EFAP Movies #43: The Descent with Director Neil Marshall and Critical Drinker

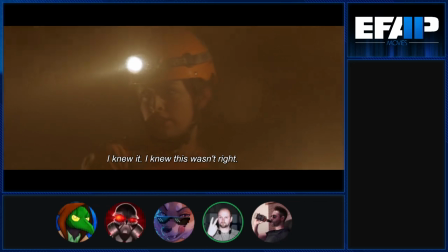[39:45]
This scene, in order to have the continuity right every time, so at the beginning of each take,
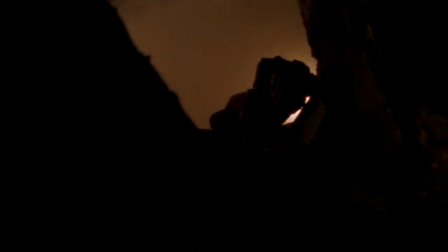[39:50]
you had to blast an air can of air mortar full of this full-as-earth stuff into the set at the beginning of every single take,
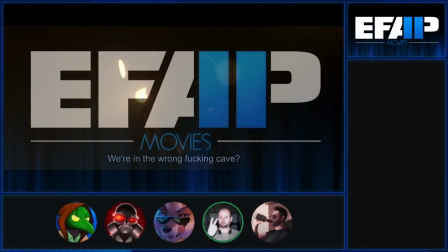[39:56]
so that as the scene went on, it would progressively clear, just to have the continuity. But I don't think you can do that anymore.
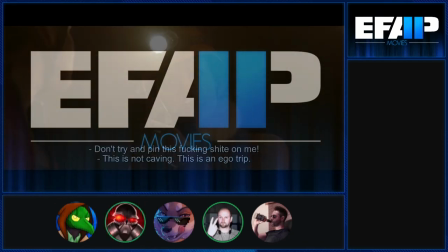[40:01]
I think that follows us being banned. It's like a carcinogen or something.
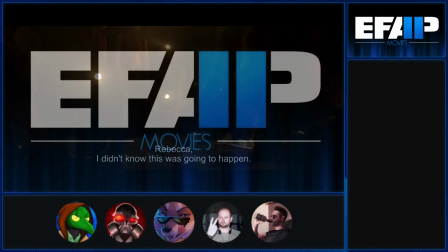[40:06]
Well, love of the craft. They survived. Yeah, they're alright. And look what we got. We got the descent. It was worth it. Also, I think that the stakes at this point become very clear.
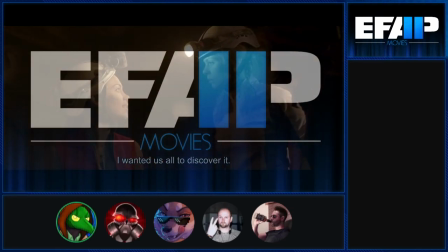[40:18]
It's really, really easy to grasp, right? They're in a cave that nobody found before, which means nobody's going to come rescue them, and they're stuck,
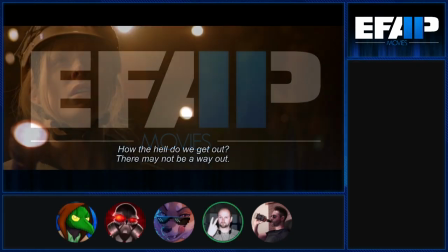[40:25]
so they have not choice but to press on right to descend further into the depth of the cave absolutely all right here we go i think it's like she's just yeah this is the what
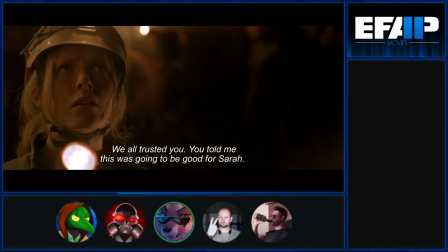[40:34]
i would consider the reveal sort of but uh yeah i really think this
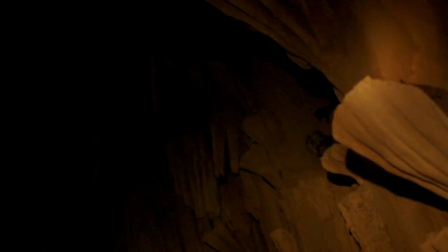[40:39]
is well done oh that's so good there is the same shot that
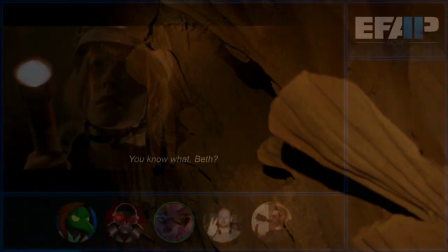[40:44]
yeah so good it's subtle her reaction to it
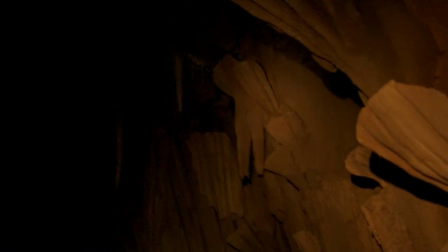[40:49]
is like perfectly natural like what the hell did i just see what i just saw that kind of
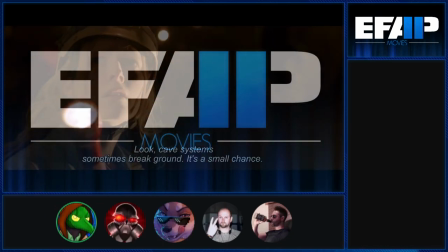[40:54]
thinking the imagination kicking as she goes on and gets more clues she starts to sort of piece it together right each of them individually
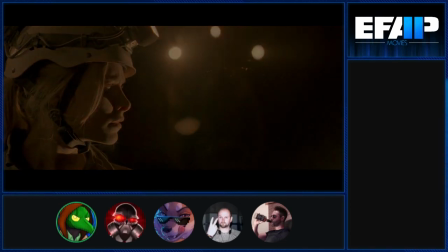[41:02]
is like huh but then you know more information comes along and then it starts to paint the picture right there is somebody down here in this cave it's also
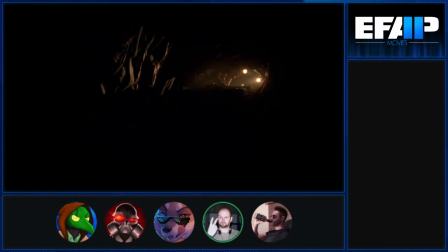[41:10]
fun playing around with you got the one who starts to see stuff also happens to be the one who may or may not be you know be kind of crazy who's on medication stuff like that so then you know she's what she's the um the unreliable narrator yeah so Yeah,
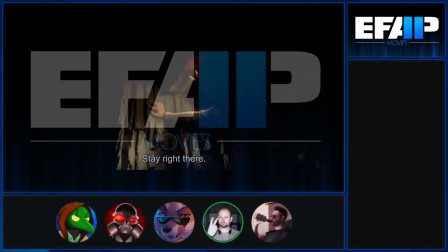[41:22]
it's another set which we used a few times, but it's a different style of rock formation and things like that, trying to create a bottomless chasm.
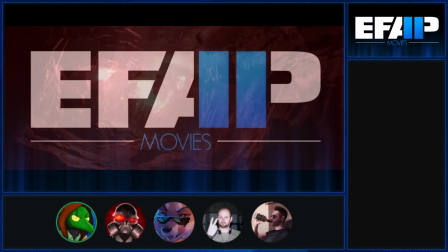[41:29]
Did you have a clear image of these sorts of visuals, like this particular massive drop, before you made the film?
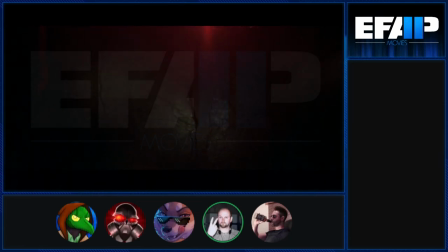[41:36]
Yeah, no, absolutely. I had an idea of what I wanted. I'm not sure how to achieve it, but it was also, well, how can we show it's a really massive drop if it's pitch black?
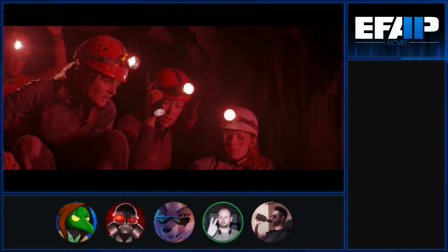[41:45]
So then it was the idea, well, yeah, let's throw a rock over the edge of a few seconds or something like that, and it goes...
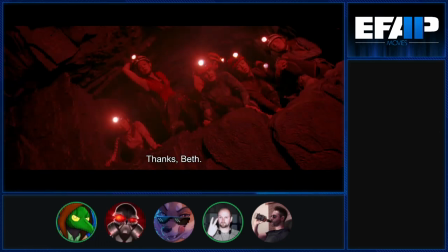[41:51]
Do you hear the noise? I worked it out of how far that actually is. And it's an insanely high amount of...
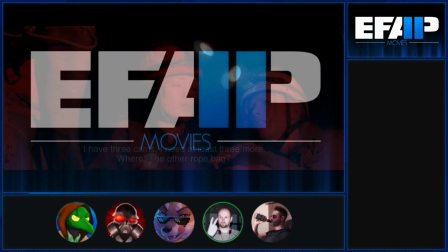[41:58]
That rock falls a long way in a short time. So it's like a skyscraper down there. It really is striking, the sort of red and black contrast in these scenes.
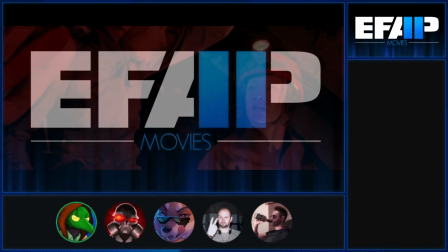[42:07]
And especially these wide shots with all of the markings in the wall. It's a really striking visual.
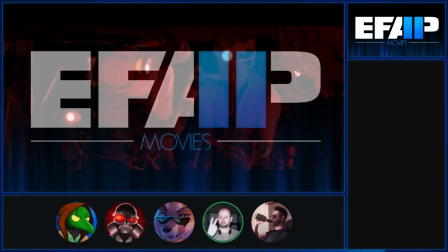[42:13]
Yeah, I love the red light. The use of the flares an awful lot. Makes it very hellish.
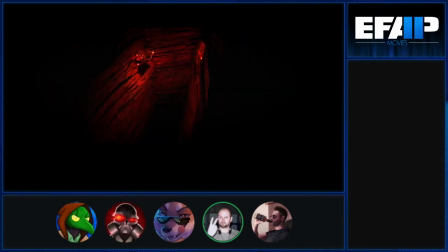[42:18]
I also think it was really interesting that it was pretty cool it shows the bottomless
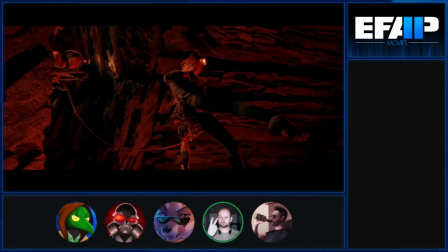[42:23]
pit the idea that she starts to see the crawlers as the team starts to fall apart yeah,
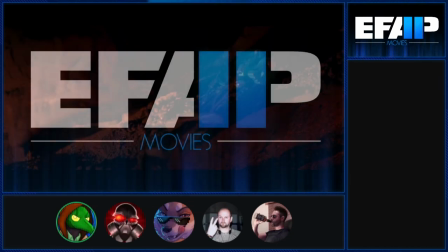[42:29]
something that this scene accomplishes aside from being a really tense moment is it shows just how confident these characters are they're quite good at what they're doing here but it still feels very precarious the sort of rock climbing element of it isn't just to get them in we see this,
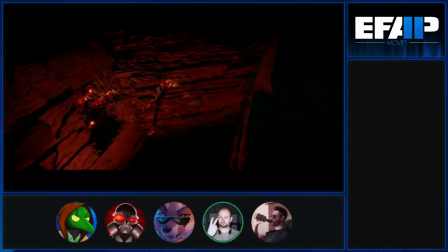[42:44]
it's relevant basically throughout the film i really wanted to incorporate incorporate all that kind of stuff it achieves so much we did cut
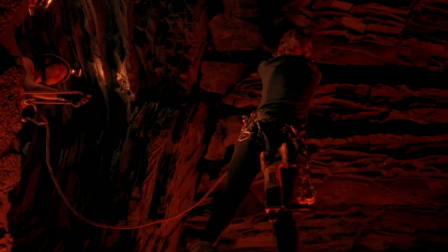[42:51]
it down a little bit because like as you can see that she's carrying a drill hanging from a belt and we want to you
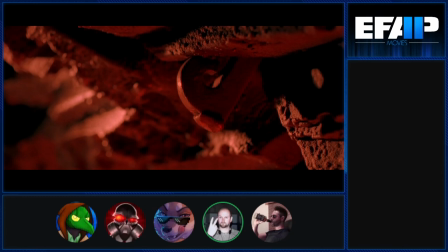[42:58]
know i did film all this detail of the side and drilling into the rock and putting in itons all this kind of stuff so we definitely whittled it down
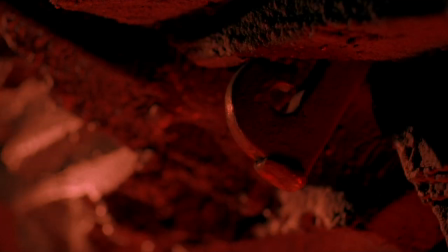[43:04]
a bit to get rid of all that stuff this is the first clue here that there are uh the people have come down here before yeah which i've never heard about well
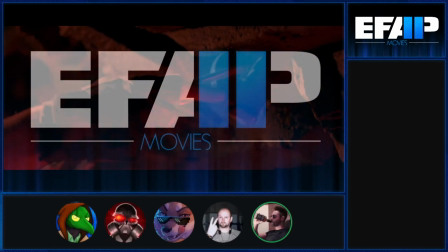[43:12]
exactly trope in horror movies like the the previous expedition that uh that fell file of whatever things lurking in there you
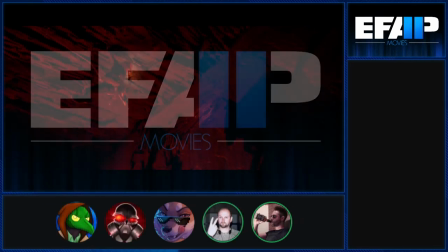[43:20]
know you just pick up little clues about what happened to them such a great thing yeah it's a great effect something i appreciate it's a it's it's a like it's
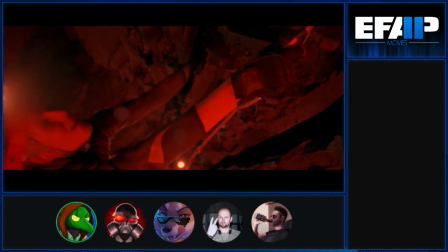[43:27]
not acknowledged at this moment you know putting the pieces together there's evidence that people have been down here but nobody's heard of this
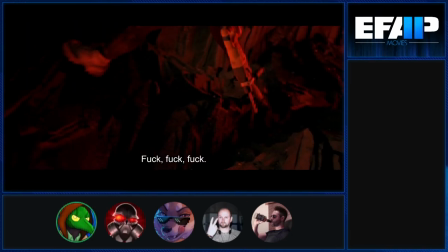[43:33]
cave before like that starts to become more apparent later on right as you sort of get more clues about people coming down here
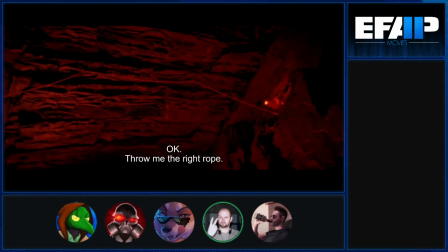[43:40]
piecing it together it's not super overt yeah well it's Followed on from a conversation that states that if you're the first down a cave,
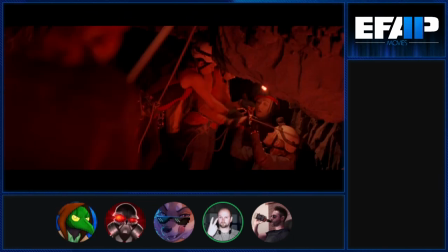[43:46]
you get to name it. So, well, if this cave is unexplored, then what happened to these guys?
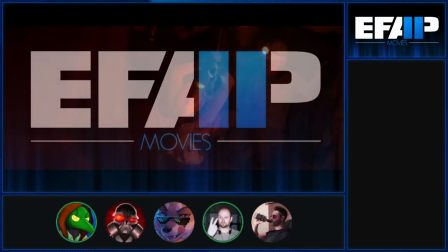[43:52]
Exactly.
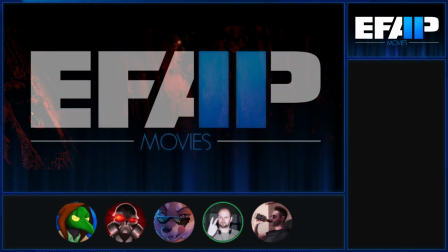[43:53]
There's certainly been some discussions of, you know, could you do a descent prequel about these first explorers?
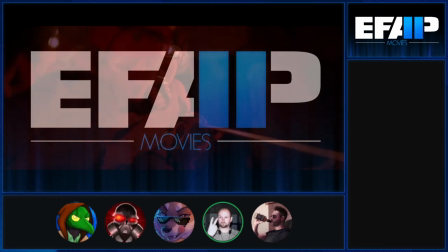[44:00]
The problem with that, as with any prequel, is you kind of know how it ends to a degree. Because you can try and throw a few twists and turns. One twist and turn could be that the crawlers are the first people who try to down a cave.
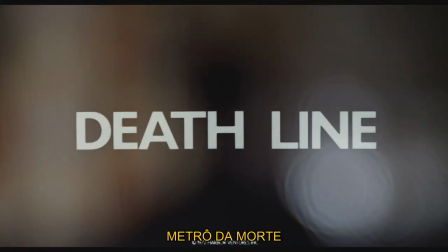[44:13]
oh my god there was a movie I reviewed once called Deathline and it's set in the London Underground and it's like Mind
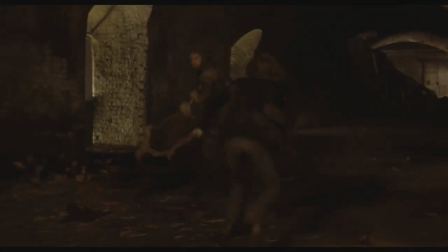[44:22]
the Gap yeah Mind the Gap and it's like people who were excavating a new sort of section of the underground back in the turn of the century and there was a
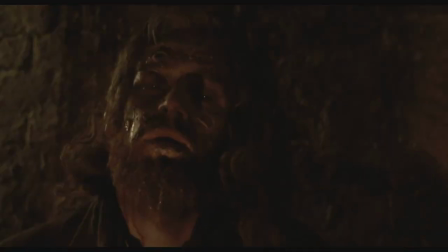[44:31]
cave in and they got trapped and what you see now is like the descendants of those original people and they've sort of descended into
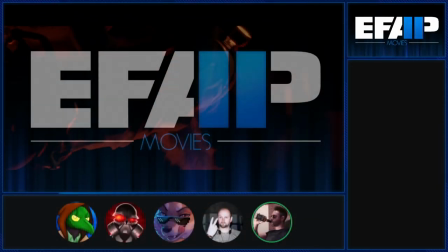[44:37]
cannibalism and they're basically just like beasts at this point and I just like that idea of these people trapped so far from civilization they just basically turn into animals over time. Well I mean that's a fun one anyway because they're not trapped as such they chose to stay there they prey on
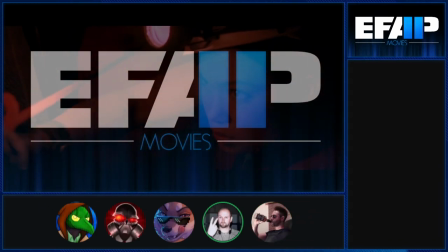[44:56]
people late at night on the tube stations they grab them and snatch them and drag them into the dark so they're kind of like crawlers Yeah and there's only like one left
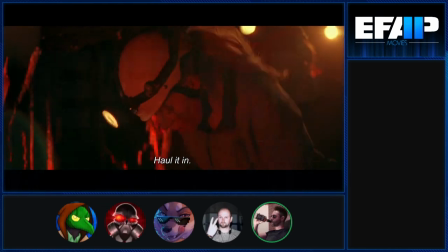[45:03]
by the end and he's like kind of simultaneously horrible and kind of pitiful at the same time and I think it's a great thing to play with in a horror movie
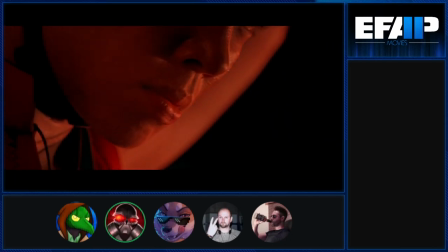[45:10]
you do wonder if uh anyone's made the video you know the crawlers did nothing wrong yeah there'll be a video essay out
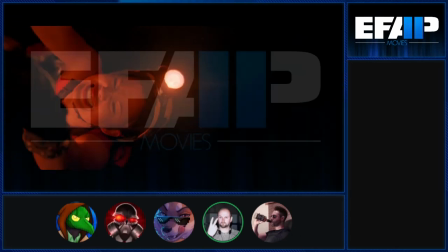[45:17]
there there's an argument oh no totally and that's again i was discussed we were making the film is that you know is this actually
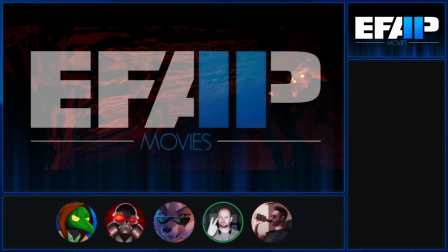[45:23]
look at it from a different point of view it's like a home invasion movie skills basically invading the crawler's space you know they were they were living their life peacefully being a few deer and stuff like that but there's no indication that it preyed on people that much until they find the skulls right or Well, later on, yeah, but a lot of them are animal skulls.
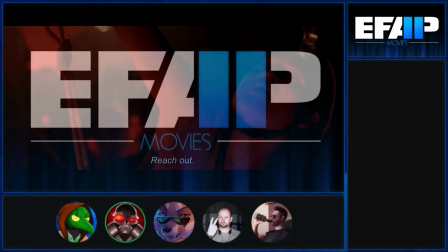[45:43]
Well, in theory, some of the skulls could just be crawler skulls, I guess. Yeah, in dog soldiers...
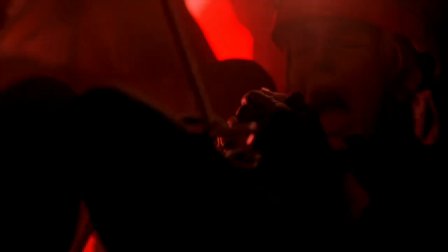[45:47]
Oh, this injury. So gnarly.
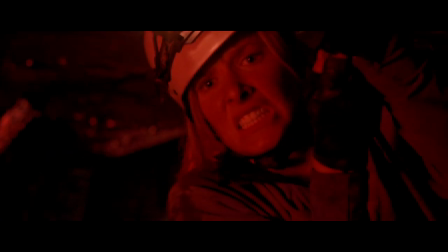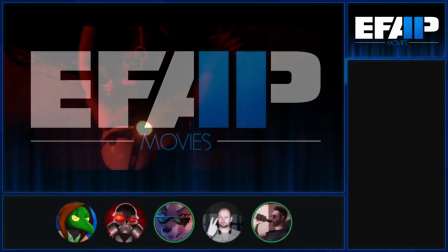[45:57]
This entire scene with this canyon here, this gap, it's been very reddish.
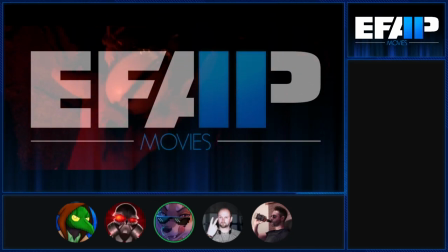[46:03]
It's very nice on the eyes. It still gives the feeling that it's dark. It's not a bright light.
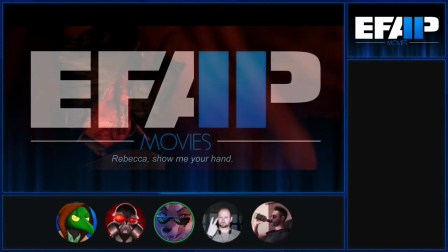[46:08]
It's kind of a reserved light. It doesn't overpower you. Definitely, yeah.
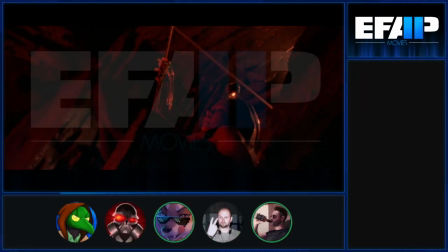[46:14]
That's brutal.
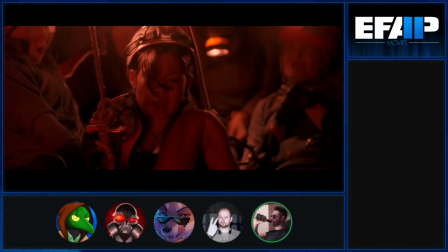[46:16]
I love what you're doing in this scene as well, because you're showing them doing pretty impressive things physically, but they never verge into superhuman territory.
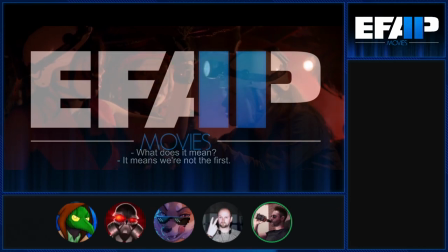[46:25]
They're never capable of things that are clearly ridiculous. I'm very keen on maintaining that.
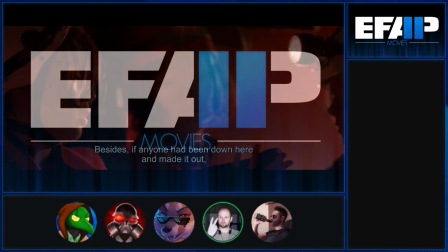[46:31]
Yeah, they fall, they get injured. As you say, there's nothing superhuman about these girls at all. You're really keen on maintaining that. when she gets cut, it fucking hurts.
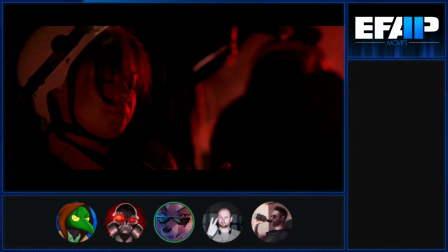[46:40]
Yeah. And for how claustrophobic it is, you don't, it doesn't feel unpleasant as a viewing experience.
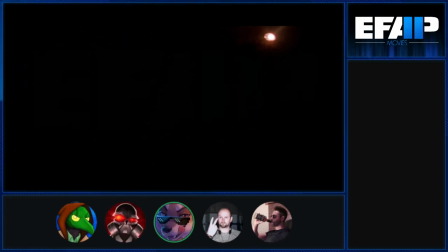[46:46]
It still feels like you can tell what's going on, you get a clear progression of what's happening, you can tell who is who.
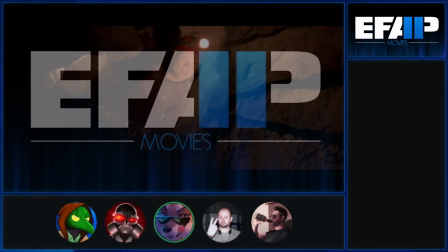[46:54]
It's not like a blurry film or a film that's so dark you can't tell what's happening.
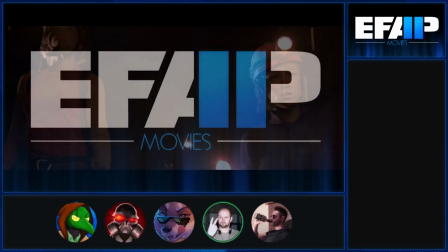[46:59]
Very well shot in that regard with respect to the audience. Yeah, it was trying to find that balance of making it dark but not confusing.
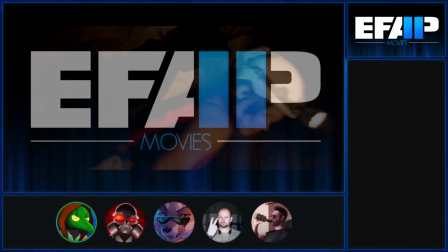[47:06]
Yeah, it's never confusing. It's kind of interesting that this feels like, you know, giving sort of a glimmer of hope of,
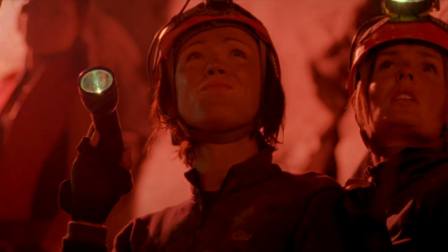[47:13]
oh, wow, there might be another exit to this cave, and it's really not long until we start seeing the crawlers.
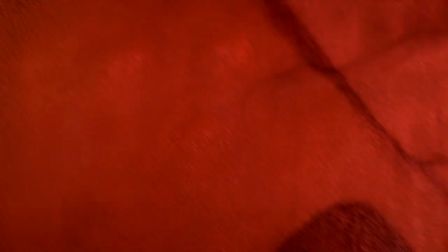[47:19]
Yeah, well, we take that hope away. And it achieves, like, if this is artwork, who made it, and when?
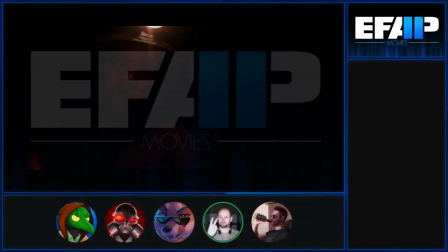[47:24]
What happened to them? Trying to put some context in the crawlers themselves.
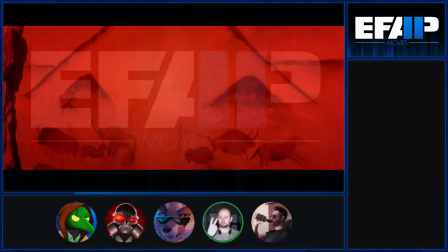[47:29]
You know, we described, not in the film, but I described them outside of the film as, like, you know, they're the cavemen that didn't leave the cave and evolve outside.
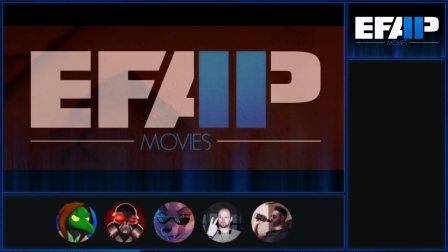[47:36]
I think that's a really solid idea, and I do quite like your decision to not make that so explicit and overt that the characters theorize that sort of thing.
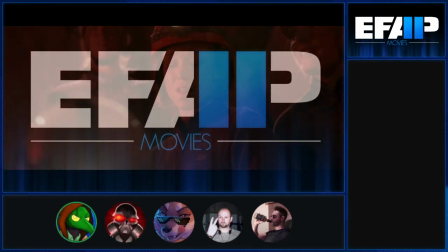[47:43]
That scene is in almost all horror movies with a monster of some kind. Music here is our very Thing esque, isn't it?
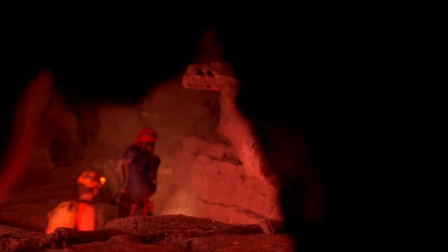[47:51]
Uh, yes. There he is. Yeah, there it is. And save for like the 47 minute mark.
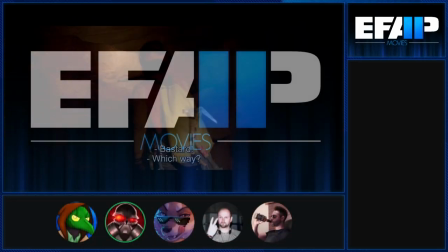[47:57]
Well, it's the thing, right? If you hadn't been paying enough attention, that might be the first time you go, wait a minute.